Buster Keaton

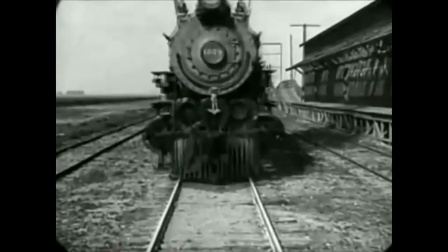Hello. This is an ordinary man.
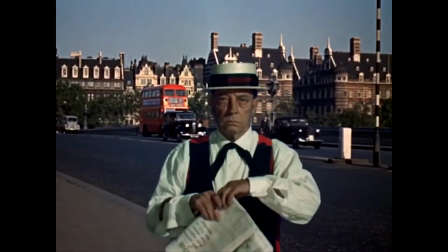He is shy, awkward, doesn't smile a lot, terrible with women, curious,
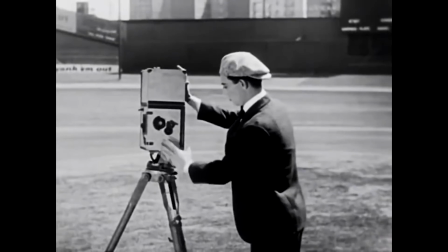determined, innovative, he's a railroad engineer, a cameraman, a college student, a tourist, a sailor.
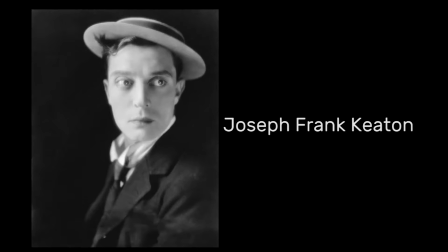He is of course Joseph Frank Keaton or we better know him as Buster Keaton.
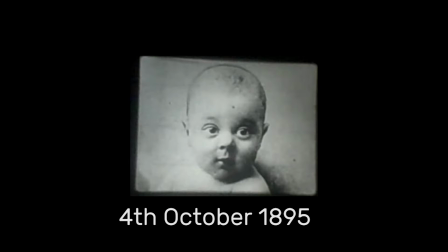Joseph Frank Keaton was born on October 4th, 1895 to a family of traveling Vaudeville actors.
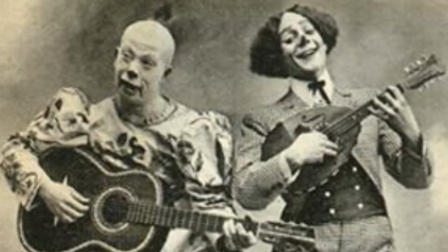His family traveled across the country to perform shows to large crowds and sell their fake medicine.
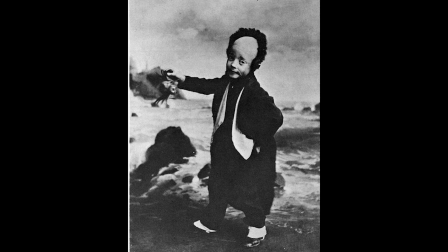By age four, little Joseph was already popular on stage as his gag involved his father throwing him across the room.
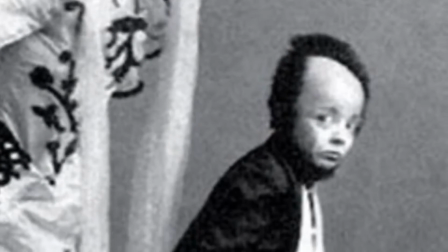Joseph was called the little boy who couldn't be hurt because after being thrown across the room
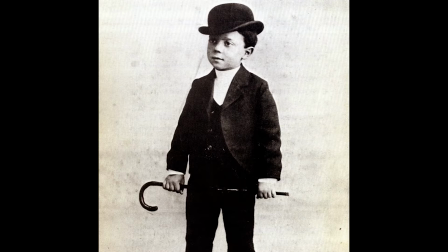into the crowd or into the band pit he would emerged somehow unscathed and continued to bit. After a bit involving him falling down a flight of stairs unscathed, another act said that kid is a real buster and the name stuck.
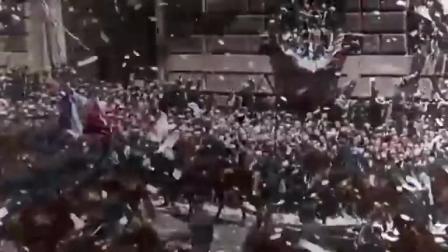That act's name was Harry Houdini. In his early 20s, Keaton traveled to Hollywood where he met a famous comedian at the time, Fatty Arbuckle,
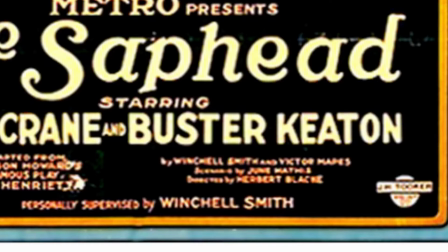and helped him write his scripts and bits, eventually getting his own unit where he wrote,
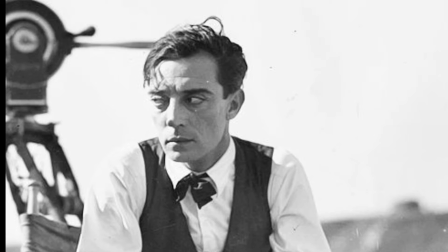directed, and starred in his own feature films and shorts. By the mid-1920s he was one of the three biggest comedy stars in the world.
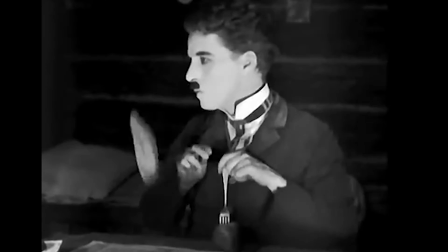Unlike his contemporaries Charlie Chaplin and Harold Lloyd,
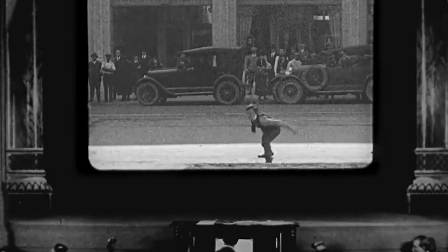Buster didn't find immediate success with the movie going audience due to his performance and having a lack of emotion that people can't latch onto,
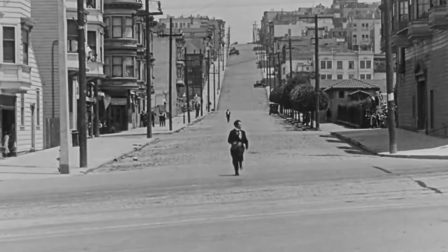little to no emotions at all. But people didn't expect Citizen Kane while watching Buster Keaton.
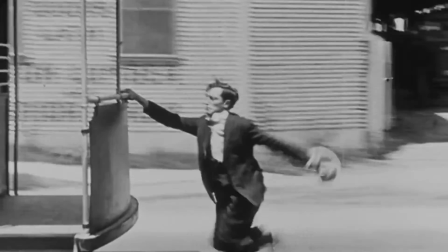No no, they came to see him do death-defying stunts.
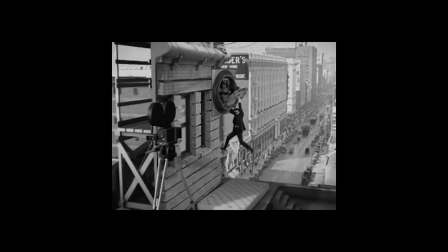While Chaplin and Lloyd did do their own stunts, they often used movie magic or optical illusions and special effects do their stunts but not Buster.
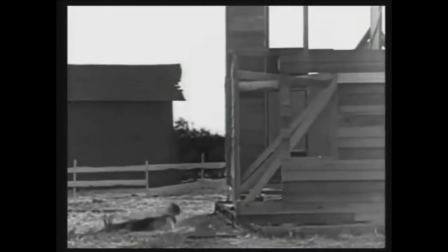No he told his cameraman to keep filming until he yells cut or he is killed.
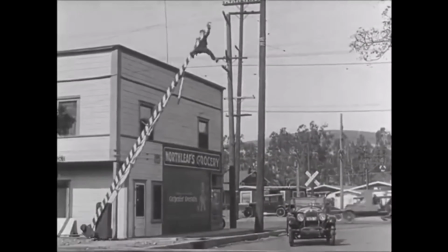This shot is real and this one this one and this one this one this one.
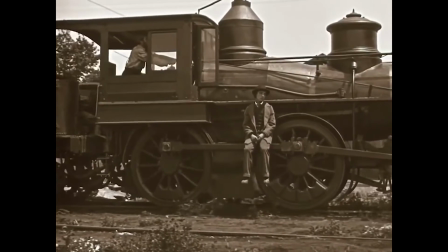In this shot Keaton was warned that if the train suffered from wheel spin he will be crushed and killed instantly but and he did it effortlessly.
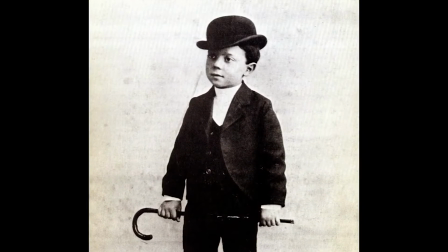Buster found at a young age that if If he showed any emotion during his skit, it would become less funny because of the expression on his face.
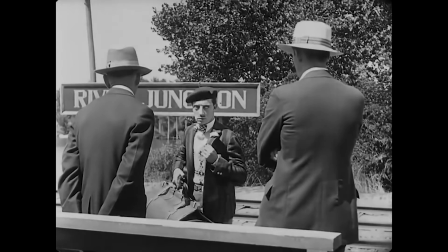So he decided to keep a stern face to make the punchline last longer. This is why he was called the Great Stone Face.
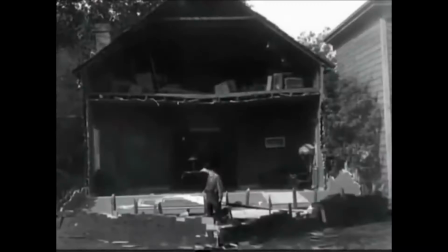Because it's easier to laugh at an idiot than someone in pain. In silent films, there are only two real ways to get your story across. One was to use title cards and the other was to use your body language and pamper miming.
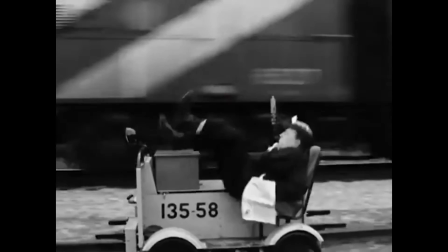The latter was more favorable to Buster Keaton, who reportedly hated using title cards.
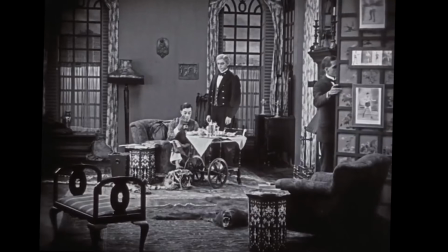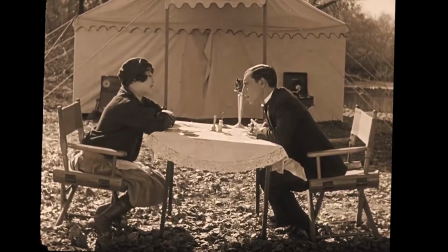In this scene, you don't know what they are saying, but with the buying language and the table moving,
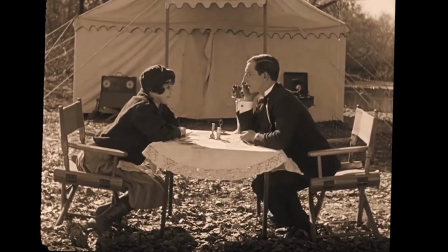you can get a strong understanding of what the scene entails.
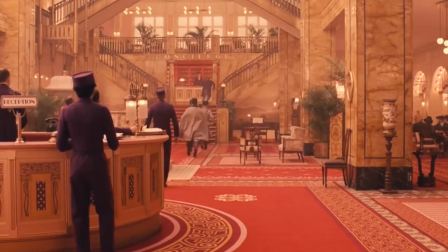You can say that he is one of the original method actors for immersing himself
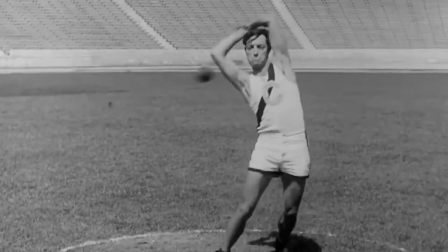and his characters and taking his performance and skills very seriously.
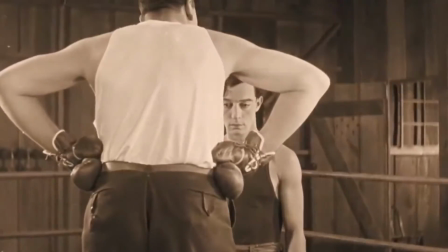Joseph and Buster were one and the same, and as his characters were attachments of himself.
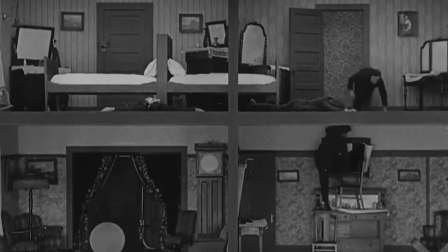It is important to never break character, especially during his stunts. That is why he has his blank expression.
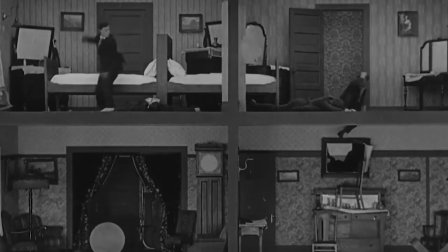No matter what danger lay ahead of him he must always keep a straight and emotionless face and make the punchline work.
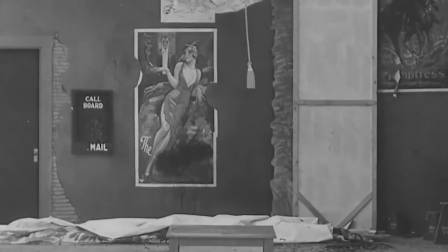Buster Keaton's performances could also fall under Brackett's opinions on theater especially on Breaking the Fourth Wall.
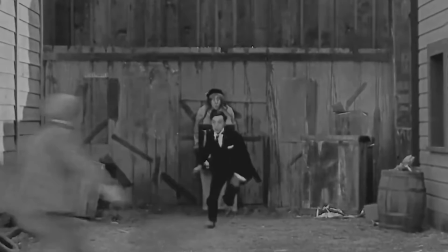When Buster performs his stunts we no longer see the character but the man doing them.
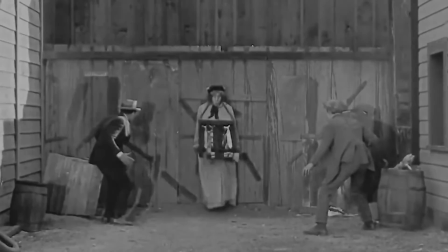As an audience it may take us out of the movie as instead of wondering what's going to
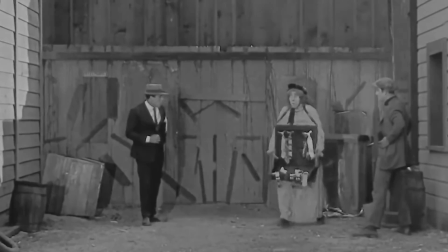happen to the character we are now wondering how is Buster Keaton going to get out of this alive.
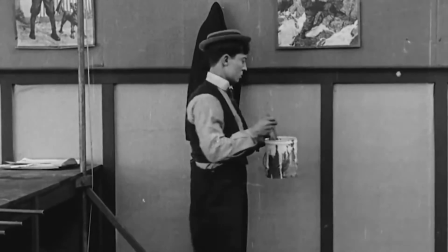This is similar today as we watch Jack and Chan and Tom Cruise films told the line between film and reality begin to blur as we see real danger on the screen.
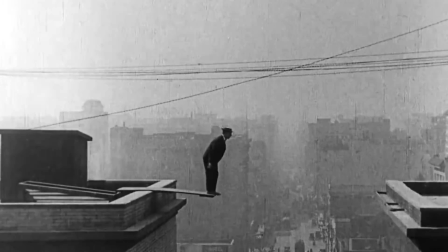Take this shot for instance.